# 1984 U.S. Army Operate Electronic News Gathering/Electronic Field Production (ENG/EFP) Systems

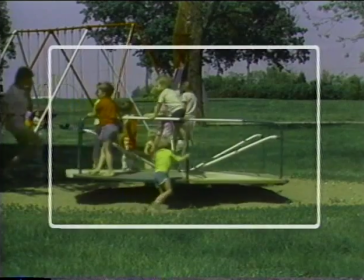(16:54)
It channels the viewer's interest to the most important action in the scene.
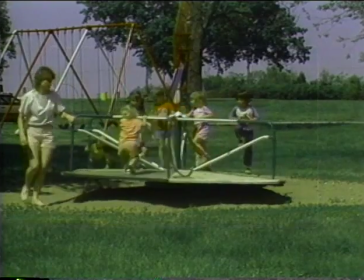(16:59)
And it gives the viewer a pleasing picture that is easy and interesting to watch.
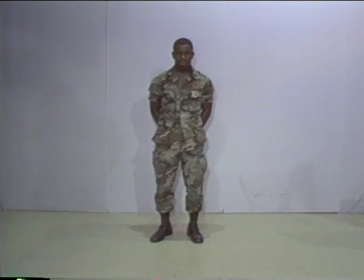(17:04)
Television is a two-dimensional image, so we have to create the illusion of a third dimension to make the picture more exciting and more lifelike. To add visual depth, camera shots should try to show a foreground, middle ground and a background.
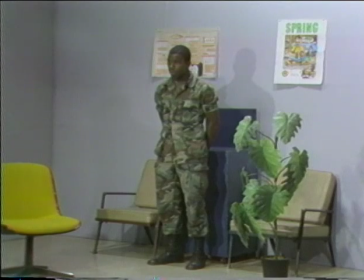(17:22)
Subjects should be shot from an angle rather than head-on and a background that has depth should be used rather than a flat neutral background.
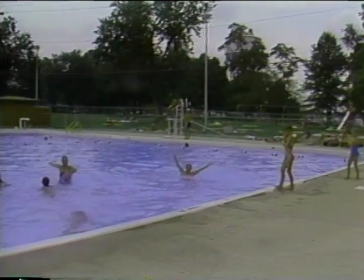(17:31)
Whenever we view a scene we unconsciously attempt to organize the various elements into some sort of unified grouping.
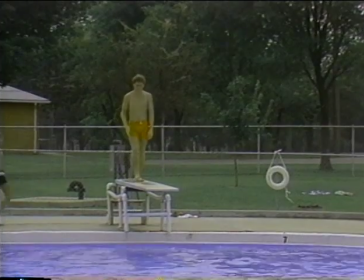(17:38)
There are several such grouping processes but we can put most of them into three major categories.
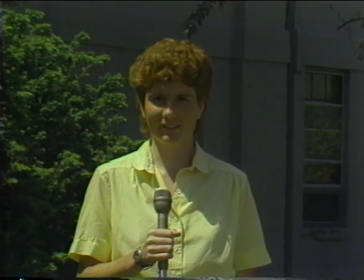(17:45)
The balance grouping tries to organize the elements into a symmetrical arrangement. One way to achieve a balanced picture is by placing the subject in the center of the picture.
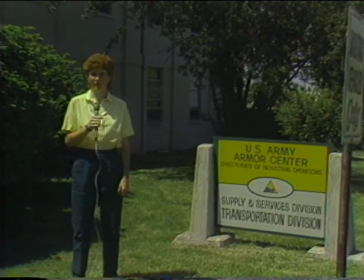(17:55)
Another way is to shoot the subject off-center, but have other subjects in view appear in symmetry with the main subject.
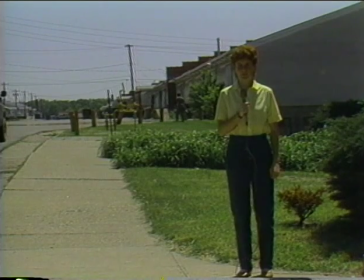(18:03)
An unbalanced grouping places the main subject off-center and does not provide a counterbalancing element to equalize the picture.
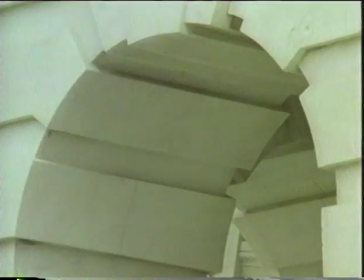(18:10)
This provides an unstable image. The triangular grouping can utilize three or more subjects.
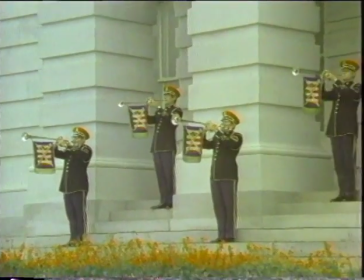(18:17)
The number is not as important as the placement of the objects. It can place objects on various depth planes giving depth to the shot.
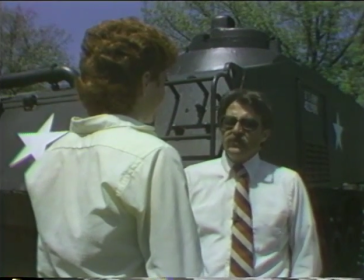(18:26)
The third major grouping is the foreground background grouping. It arranges any number of subjects on two or more depth planes within the video space.
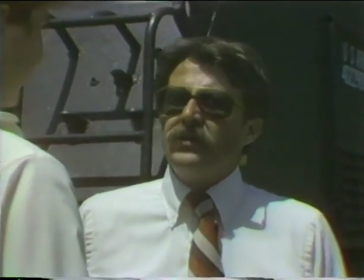(18:34)
The over-the- shoulder shot is a variation of the foreground background grouping. The foreground treatment is another.
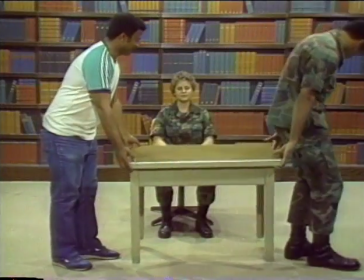(18:42)
Simply place an object such as a table in the foreground of the video space with the main subject to the rear.
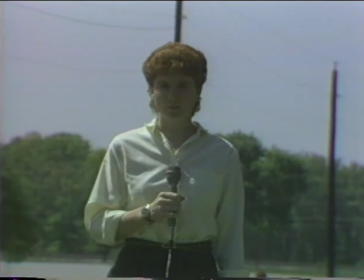(18:48)
When framing a shot be careful not to show a telephone pole growing out of the top of a subject's head or a portion of the background emerging
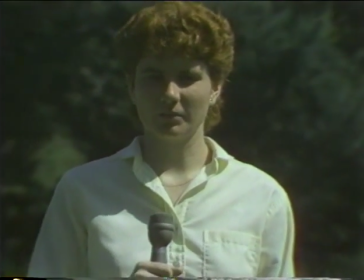(18:56)
from the subject's ear and allow enough headroom at the top of the frame to compensate for the 10 to 15 percent border loss.
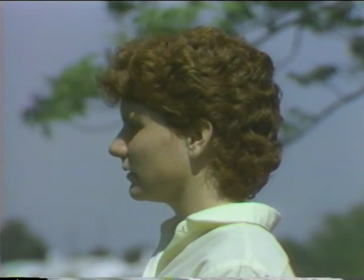(19:04)
If the subject is looking right or left provide looking space in the direction the subject is glancing.
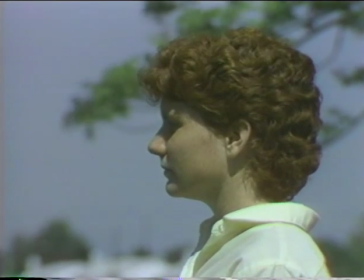(19:11)
Don't center the subject in the frame.
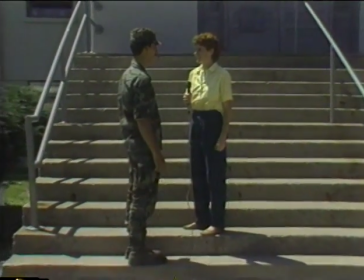(19:13)
Try to equalize differences in the height of subjects by using a better camera angle or a riser or platform for the shorter subject.
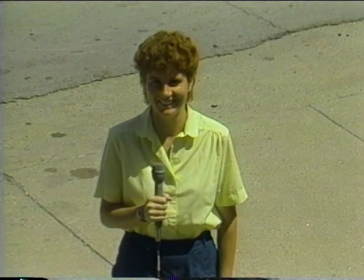(19:23)
Use the camera angle needed to convey the right image. Don't shoot down on the subject unless you want to reflect a lack of power, authority, or dominance.
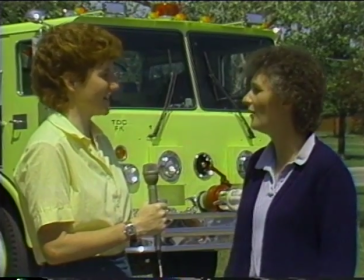(19:32)
And don't leave excessive empty screen space, particularly in the center.
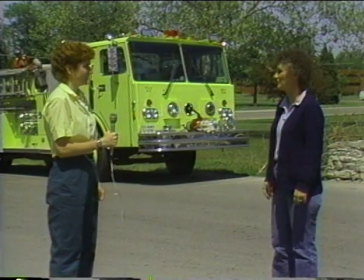(19:37)
If you frame the right and left edges of the shot, you may attract the viewer's attention to the center background.
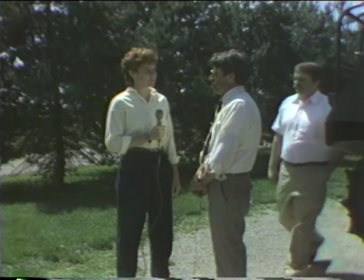(19:43)
Excessive movement by one subject may draw the viewer's attention away from the other subject, who may be the real focal point of the shot.
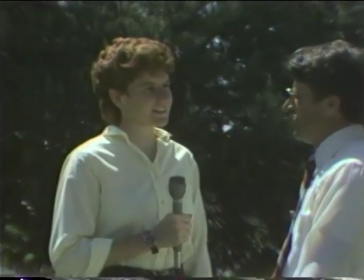(19:51)
Frame the shot to eliminate the moving subject, leaving the person doing the talking as the dominant subject.
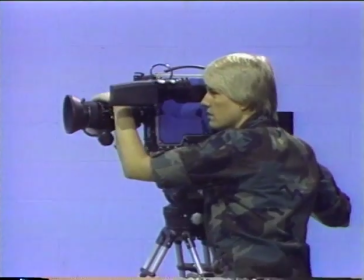(19:58)
You now have been exposed to the basic information needed to operate the ENG-EFP system.
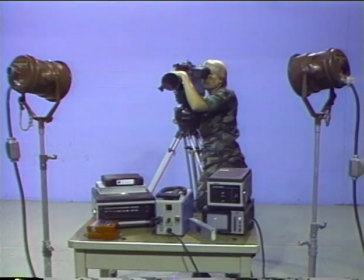(20:05)
Remember, different cameras are designed to do different things, but all of them have some basic common functions.
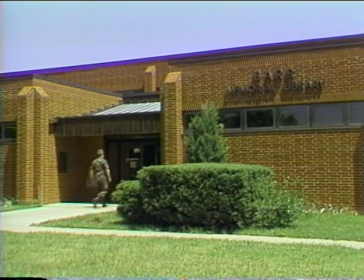(20:11)
The library may provide additional information on television systems and television production.
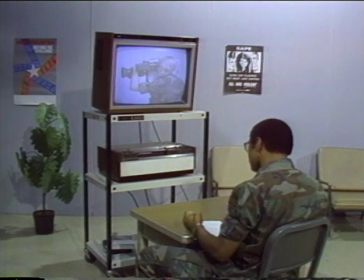(20:17)
For a review of the information presented, we suggest you view the tape a second time, paying particular attention to those areas you had difficulty with. Then view it again if needed and take notes for later reference.